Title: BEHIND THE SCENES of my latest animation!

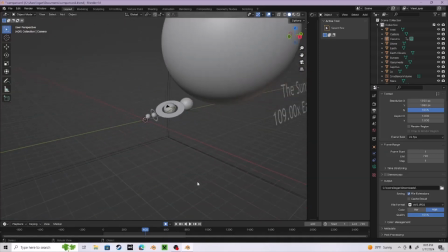[0:00]
everybody, it's me, it's Cool Mo here, and today I'm here to show you the sort of behind the scenes of my
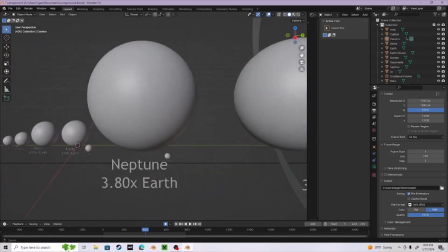[0:08]
latest size comparison video. I just wanted to show you how I made it since a lot of you guys have been asking how it was done.
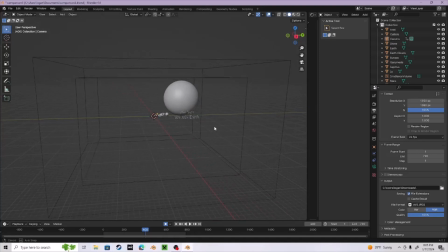[0:17]
Short answer, Blender. Long answer, what I'm about to show you.
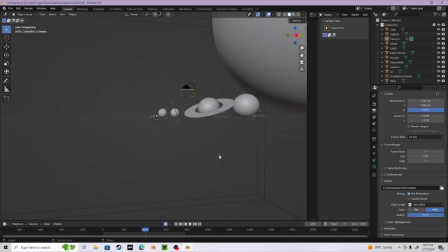[0:25]
So here you see that we have this set going on right here.
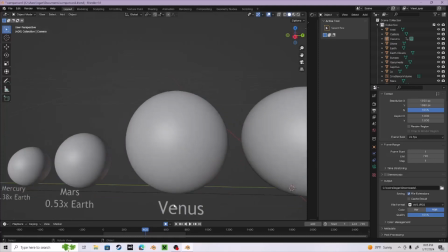[0:30]
We have the set, we have all of the labels here as separate objects.
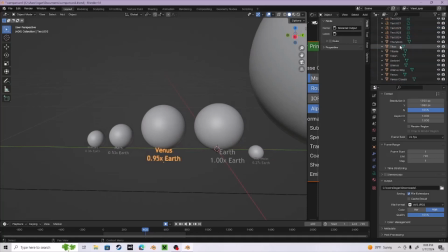[0:35]
You can see up here we have all of the different objects, which are not organized in any way.
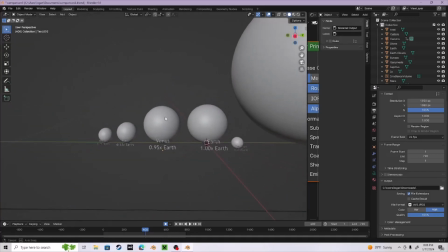[0:42]
And here I have meticulously typed out all of the
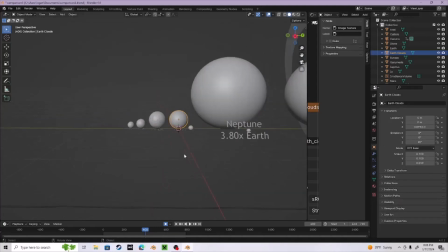[0:47]
sizes, and for the more oblong objects like Saturn, Jupiter, and the Earth, I have also meticulously done that.
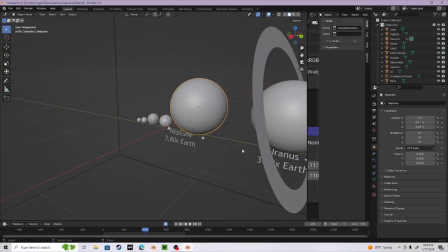[0:56]
And you may notice that all of the objects are 10 times smaller. So for example, the Earth is 0.1 instead of 1, and Jupiter is
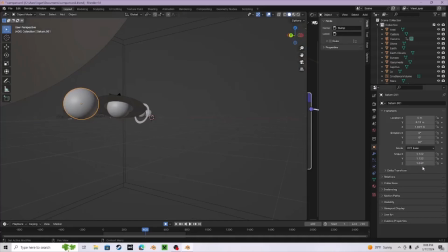[1:07]
1.122 by 1049 instead of the usual 12. You may notice that that's because otherwise things would be like this big, and that's too big.
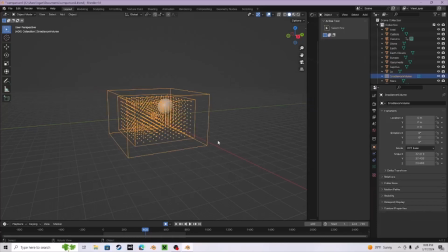[1:19]
You can see right here we have the light
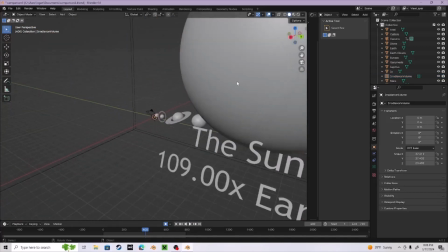[1:25]
volume, incandescence volume, which basically makes it so that this sun here will emit light.
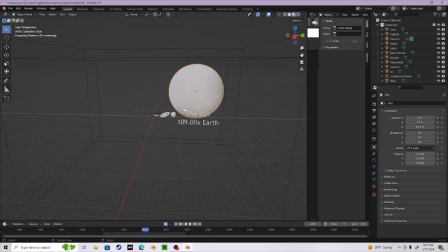[1:31]
This is the light emitter object for the sun is. You can see right now it's trying to load all of the textures.
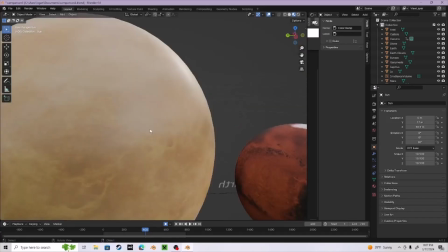[1:43]
They're quite large textures, so I'm gonna expect it to take a while, but guess we're done loading the textures.
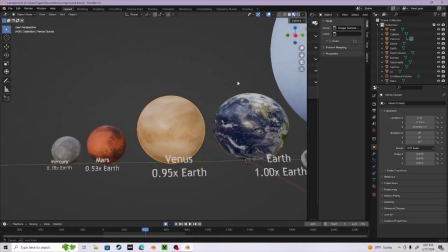[1:52]
You can see we've got the textures. This Venus thing, it is a separate object.
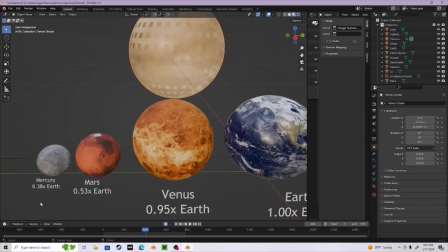[1:59]
You see I can take off the cloud layer. It's just like that. Undo that.
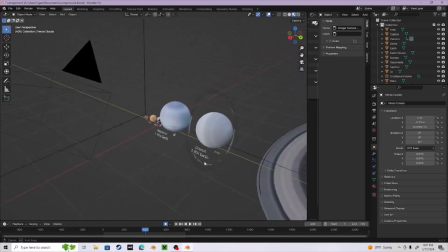[2:04]
We got all of the objects here, and you'll notice like a lot of people have been asking like, oh, how do you make the textures?
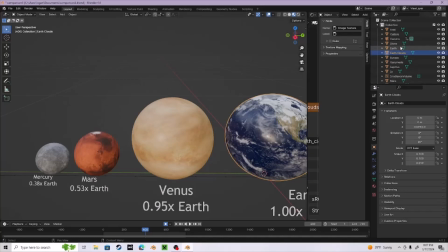[2:12]
Well, in part I don't make them, and in part I do. Let me show you inside the texture node for the Earth.
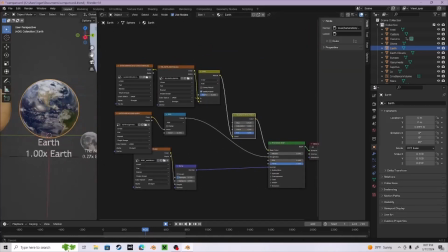[2:19]
You can see here I've got a lot of things going on, so I'm gonna put a window right here to kind of show you how this works.
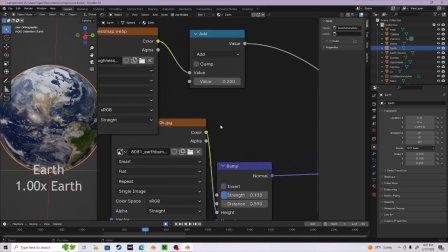[2:28]
I have mainly a
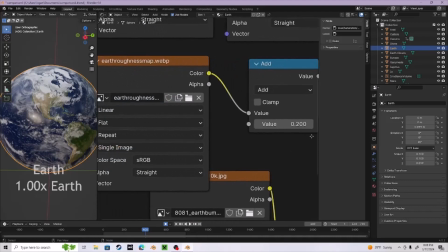[2:31]
NASA bump map going on here that is going in
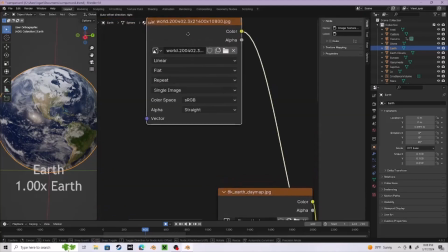[2:39]
to here. You can see I've actually got two Earth maps that are being combined here.
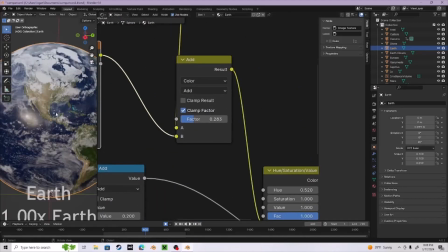[2:46]
So if I change the factor value here, you can see that the color will change.
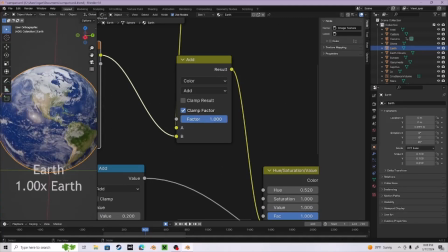[2:50]
Here's what the second texture looks like, and here's what the first texture looks like. I thought, this is too dark, but this is too light, and so I put it at like, it was like 0.283 was what I put it at.
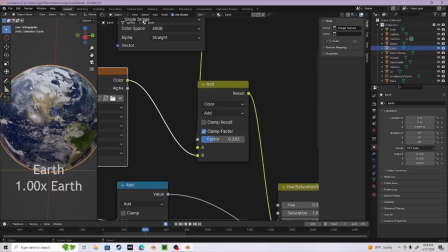[3:07]
And this is on add, so it adds the snow. It doesn't blend all the way. It adds the first to the second.
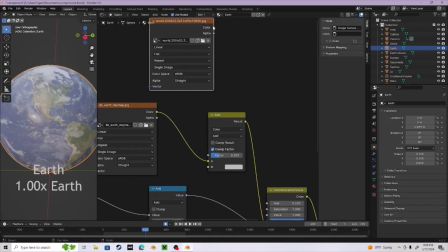[3:15]
So if you see, if I were to swap these, you would get something that looks a bit different.
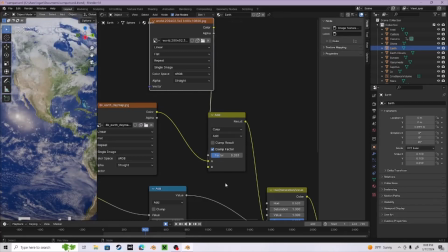[3:23]
See, the snow doesn't work as well. It looks too cartoony.
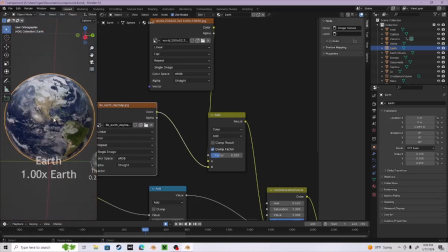[3:27]
And so I have it set up this particular way so it looks as realistic as possible.
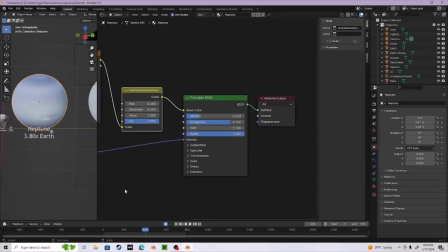[3:34]
And also here with the Neptune, you'll notice that the original texture was too dark, because if we just take away this,
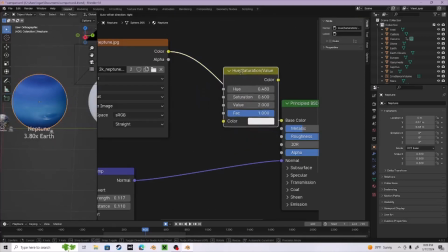[3:42]
you can see the original texture looks like this, but I added this modifier here so that it's a lot lighter and more realistic.
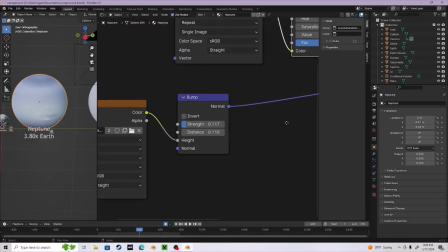[3:51]
With that recent paper that found that Neptune was actually a lot lighter.
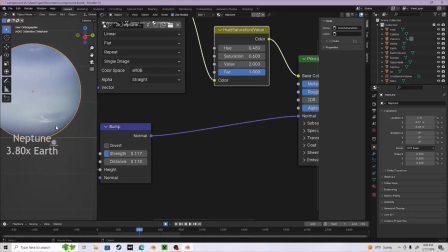[3:54]
And if you guys didn't know that, I already knew that Neptune was a lighter color, because that information was still out there, it just wasn't publicly known.